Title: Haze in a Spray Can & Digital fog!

For shots like this, a simple way to still add a similar effect of that atmosphere is by adding smoke assets in 3D space.
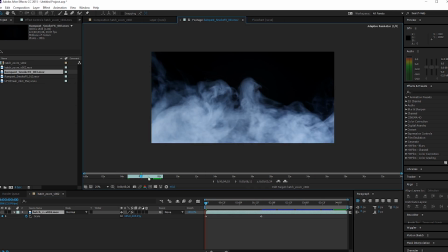251s
To do this, first we're gonna bring in our footage and then the smoke assets we want to use, like these smoke assets from Rampant Design and these from Video Copilot.
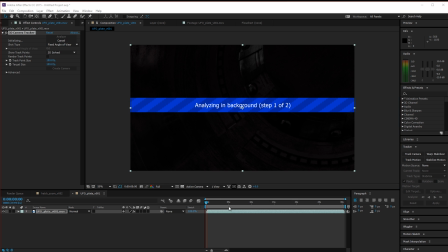258s
We bring all that in, track our footage, add a camera, and then start adding our smoke assets.
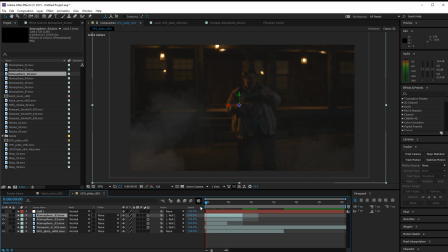263s
We put those in 3D so that we can move them around in Z-space and scale to match.
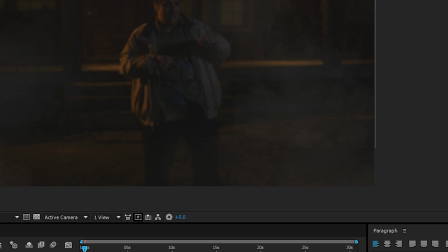267s
With some of these, you're gonna see the edges like this right here, so for that, I'm gonna mask around and then feather a ton to hide those edges.
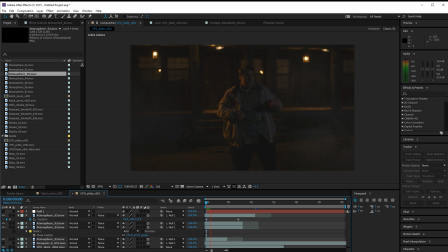273s
Then we add all of these in 3D space so the camera seems to be moving through it. Some of them are fading in and out as we move past them.
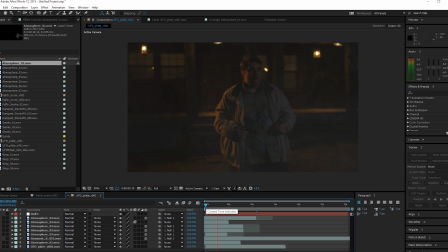279s
I'm also adding blur to each layer and adjusting that to match the scene where I want them to seem to be in that space.
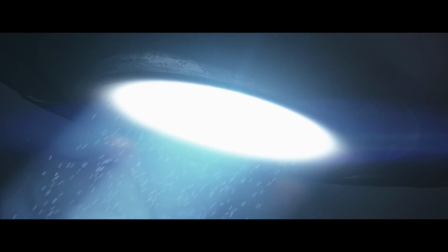284s
Same with this shot right here. With this shot, tracking it really wasn't working out all that well. I was getting a lot of wiggle and I wanted something specific from each of my layers,
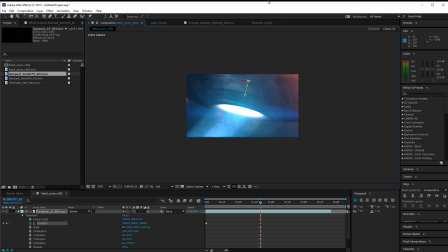292s
so since this shot was so simple, I just added my assets in and animated each one by hand.
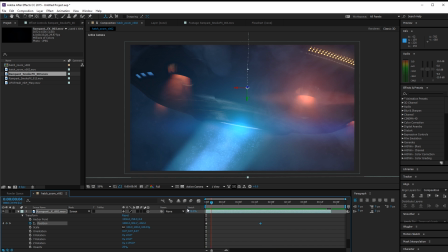297s
Same sort of concept as tracking the first, I just placed each in 3D space and adjusted the positions to match the shot.
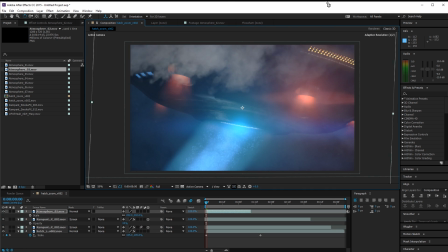303s
And I can even parent the ones together that exist on the same plane. I'm also dropping the opacity a ton and adding motion blur as well to help sell the realism of the smoke within the scene.
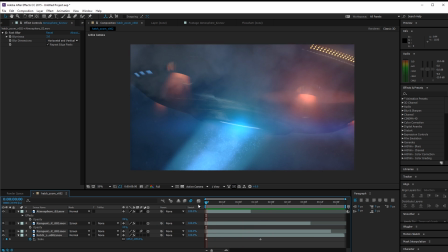312s
And of course, the more layers I add for our camera to move past, the better the effect's gonna work. It gives you the feel of depth and movement as you pass through all these layers. Without passing constant layers, it just feels empty and won't give you the feeling you're hoping for. But of course, that is all based around a camera moving through 3D space. If you have a static shot, it's a lot more simplistic. A little motion in your camera, like handheld, is very simple to track, but it gives the whole thing a lot more life and believability. So adding some movement will still help you a lot. Of course, doing it in camera is always going to be preferred. Real is better and easier, but there are times when that's just not possible on a budget. So that's where a technique like this will come in handy. Logo. But that's it for today. A few ways to add some atmosphere to your shot. And as always, you can follow me on the Twitters right here. And I'll see you guys next week when I bypass the compressor.